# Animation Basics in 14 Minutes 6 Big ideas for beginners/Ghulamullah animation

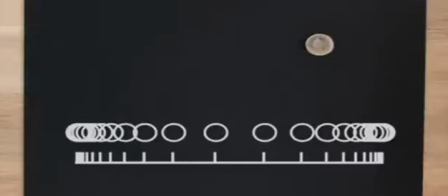You can see that the spacing's changed, so the parts that were close together before are even closer together now, and the parts that were far apart are even further apart.
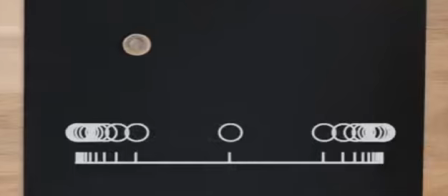Let's see what happens if we exaggerate it even more. You can see now it feels a bit more lively or zippy.
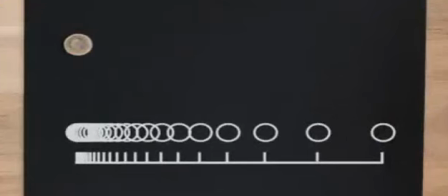We don't always have to start slow and finish slow either. Here's an example of how changing the acceleration can entirely change the way the motion feels.
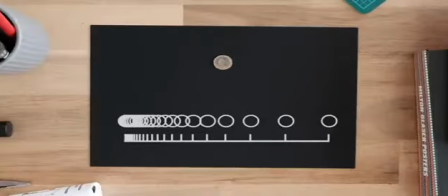In this example, I have a coin that slowly speeds up, gets really fast, and then changes direction suddenly. This gives us a kind of bouncy feeling.
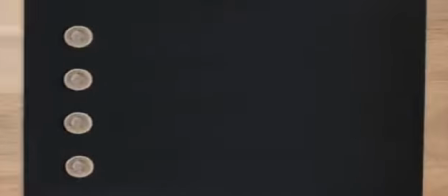One thing that I think is quite important to mention at this point is that these motions all feel quite different, but they have the exact same timing.
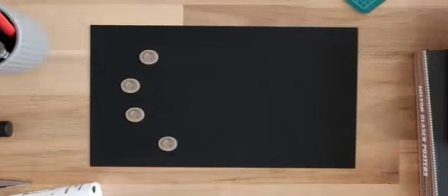They all take 24 frames to get from one side of the screen to the other. All of the difference in the way that they feel comes from the amount of space we put between the frames, So this is the second big idea I wanted to show you.
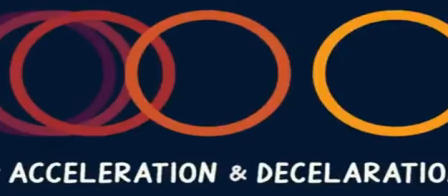If we want to make things slow down or speed up, we gradually get closer and closer together or further and further apart from each other.
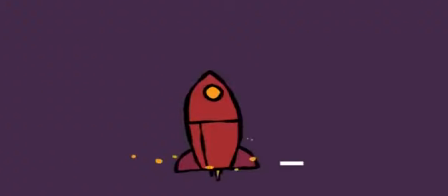This is called acceleration and deceleration. Some people call it easing, or you can just call it speeding up and slowing down.
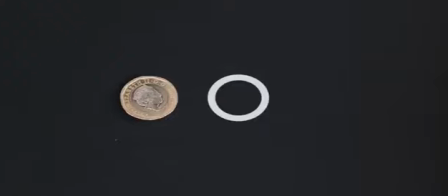So far, all of our animation has been done using a coin, which doesn't change shape. I'm going to start using a cutout piece of paper so that we can change the shape as we animate.
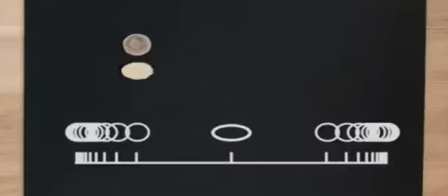In this first example, I'm going to take the fastest frame of animation and stretch the frame out a little. This changes the feeling of the animation. I think it feels a little less rigid, maybe more zippy, more lively.
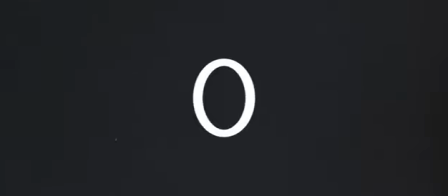Let's try changing the shape again, but this time we'll squash it. I think the best example to demonstrate squash would be our bouncy animation.
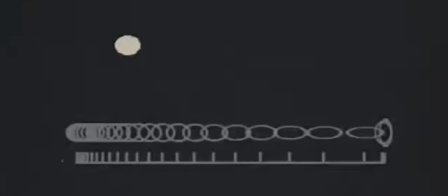I'll start by stretching out the frame where we're moving the fastest, and then squash it where we change direction.
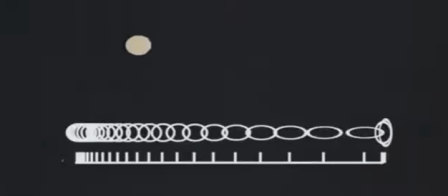This is going to make it feel a little bit more like a bouncing ball.
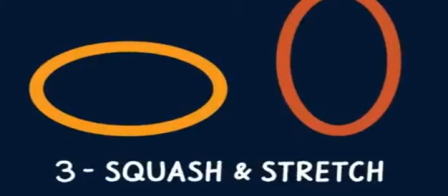Squash and stretch is the third big idea I wanted to share with you. It's great for adding a little bit of life to your animation and making it feel less rigid.
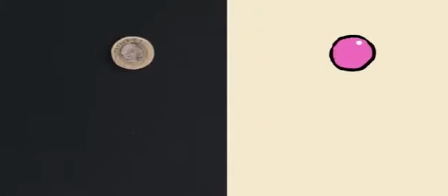It also really helps the audience understand what the object is made of. This coin doesn't squash or stretch as it bounces, so it feels quite hard,
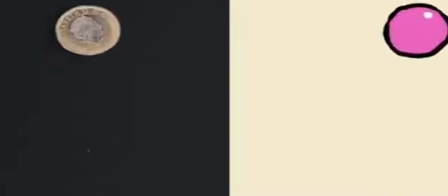whereas a rubber ball might squash and stretch heaps, which is what makes it feel rubbery and stretchy.
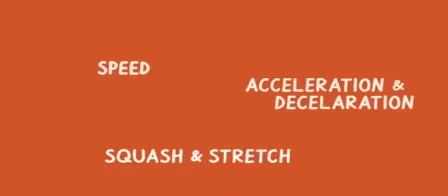So that's 3 big ideas covered, and I've got 3 more I want to show you. The first is anticipation.
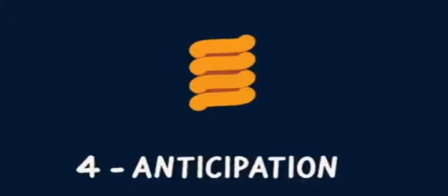Anticipation is a really important part of animation, but it's something that's easy to forget about when you're first starting out.
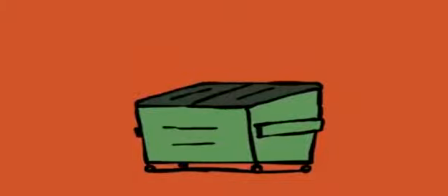Anticipation does 2 key things.
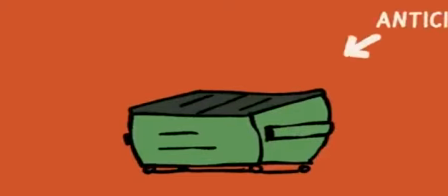It builds up energy, and it also gives the audience an indication that something's about to happen, which really helps with clarity.
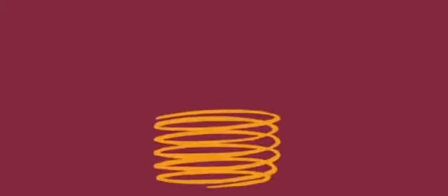When I think of anticipation, I think of spring. It builds up energy in one direction, and then releases it all at once in the opposite direction.
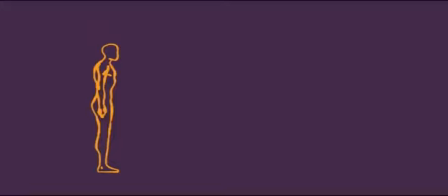You might like to think of someone jumping. Before they jump up in the air, they often move down to build tension in their body.
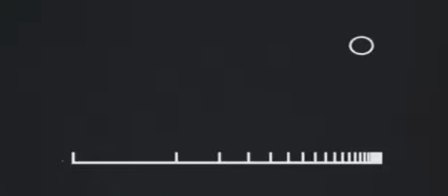This downwards motion is the anticipation. In this example, I have a ball that moves quite suddenly and then slows down.
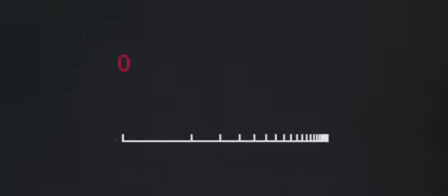To make it feel more natural, I could add a little bit of squash to anticipate the movement. This makes it feel like we're building up energy and releasing it all at once.
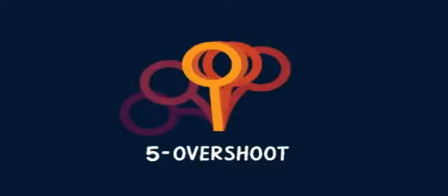The 5th idea I'd like to talk about is overshoot. Overshoot is like a mirror image to anticipation.
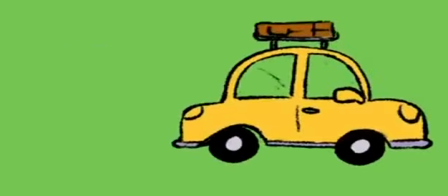Imagine you have a really big movement, go too far, and then bounce back. Overshoot helps add weight or springiness to your animation.
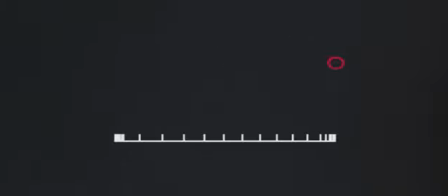In this example, I've added a double overshoot to the ball as it springs back into place.
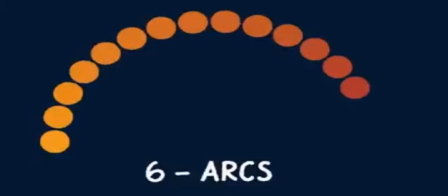You might have noticed that all of our motion so far has been along a straight line. The last idea I'd like to talk about today is arcs.
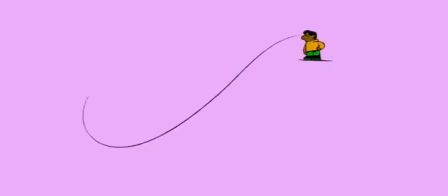Things in nature don't usually follow a perfectly straight line. More often than not, natural movements follow some sort of arc. Arcs tend to add flow to your motion.